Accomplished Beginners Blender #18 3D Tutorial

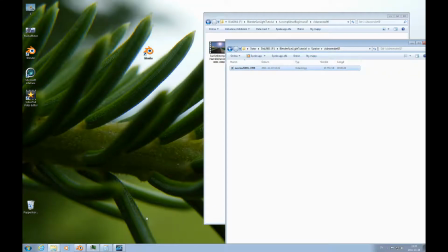0s
Hello and welcome to this Accomplished Beginners Blender tutorial number 18.
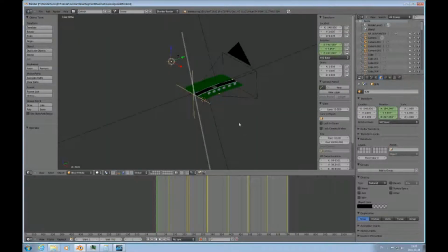4s
In this tutorial I would like to show some renders and models that and what the effects of using the sun as a light source can be. In this model, I'll just play this real quick.
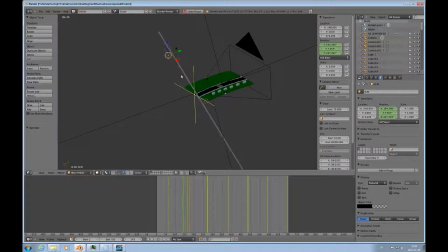18s
We have this camera and we have the sun, and the sun is rotating, and for the long part here it's night, and then the sun reaches over the horizon right by there, and it moves over here a little bit over here too,
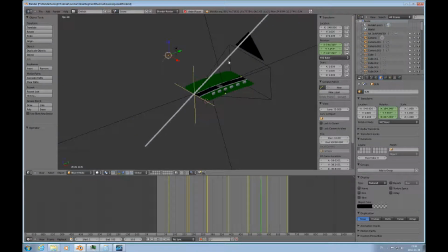37s
and so it changes its direction somewhat and then goes up, you know, way up, and stops there in about zenith. And we can look at the parameters of the light too.
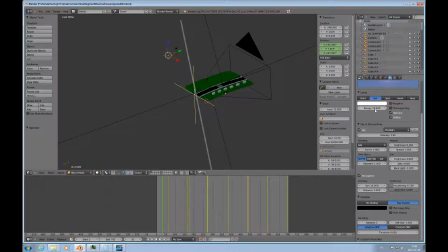54s
It's a pretty strong light. Its energy is 10. The sun atmosphere intensity is 10, distance is 3, so it's this. The in-scattering is pulled down a little bit, so that limits some of the haze.
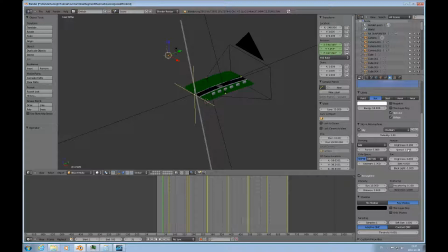Basically, this should be a rather hazy sunrise.
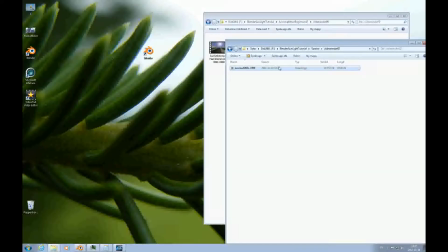80s
So let's look at the actual rendering here,
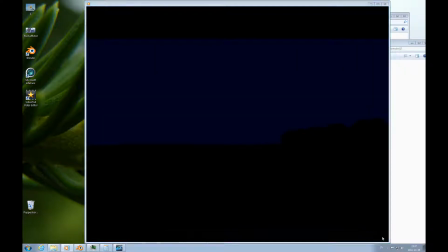86s
and let's go full screen.
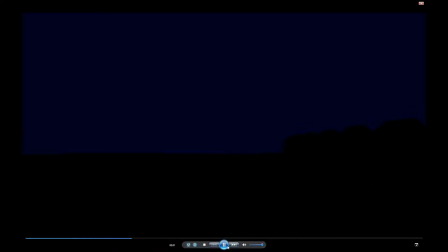89s
And as you can see, the dark blue sky is the world sky, which works really good, because then when the light is off, you get this suitable dark blue sky.
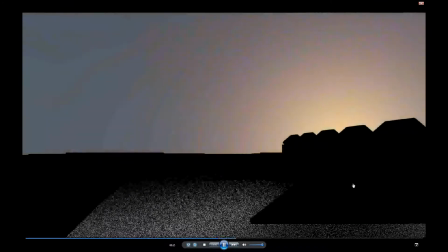108s
And here you can see the light come over the horizon, starts to cast its hazy shadows.
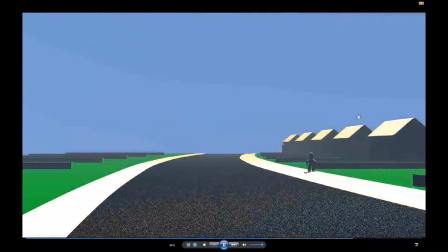119s
And now it's way over the right, and now it's starting to be right overhead.
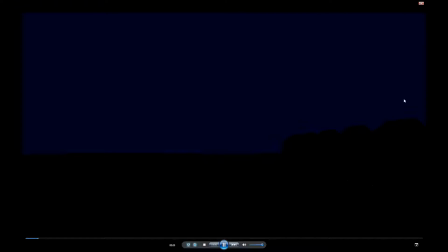124s
And also you can realize that the sunlight in itself is insufficient to illumine a scene.
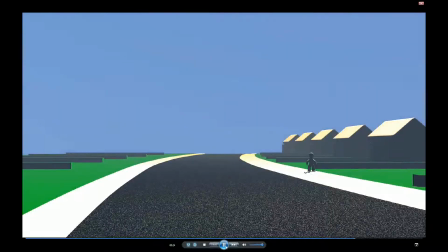132s
It just creates a lot of, what you can say, light drama, or creates a lot of interesting shades, and you can get the environmental haze.
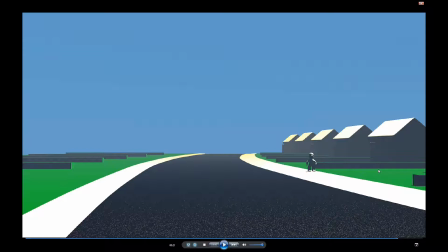146s
But in terms of illumining objects that you might want to have more fully fleshed out, it's not really sufficient. Just it's going to be, it's too harsh of a shadow here. You have no light up, so you have to find a way to lighten up the shades.
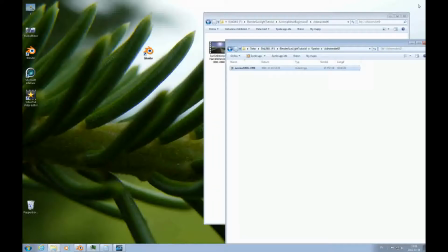164s
So that's that. And then
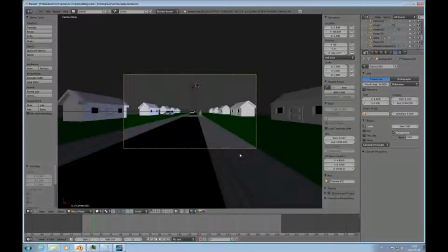169s
that's what I, so to speak, set out to do in this particular model, because this is the model that we created in
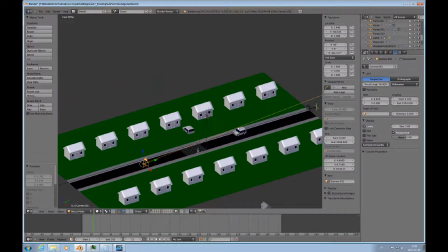178s
tutorial number 16. And in this tutorial, or in this model, I've experimented with rotating the sunlight,
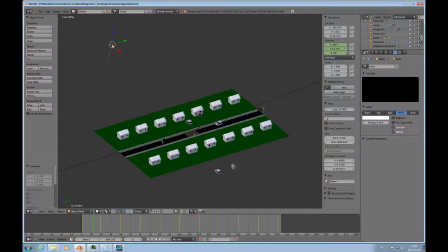186s
or the sun, which is, I think, over here. No, that's a hemispherical light. Okay, we have, there's the sun, and this hemispherical light, these two, I've worked on rotating them.
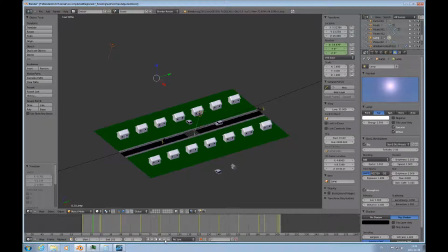204s
And I can just play that from the start here. Go back to number one, and you can see how these two are rotating around the x-axis, and so if we stop right there and render that,
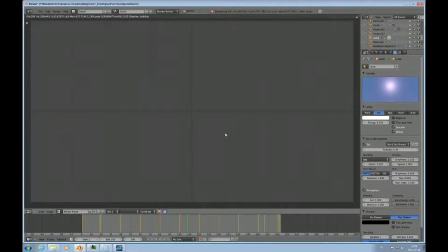224s
we should get the result where the sun is
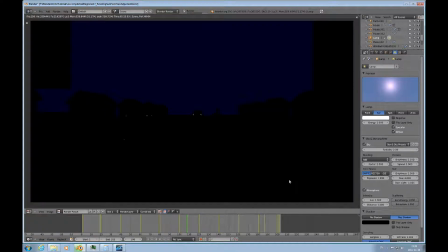232s
not casting any light on the scene, but the hemispherical light is to some degree.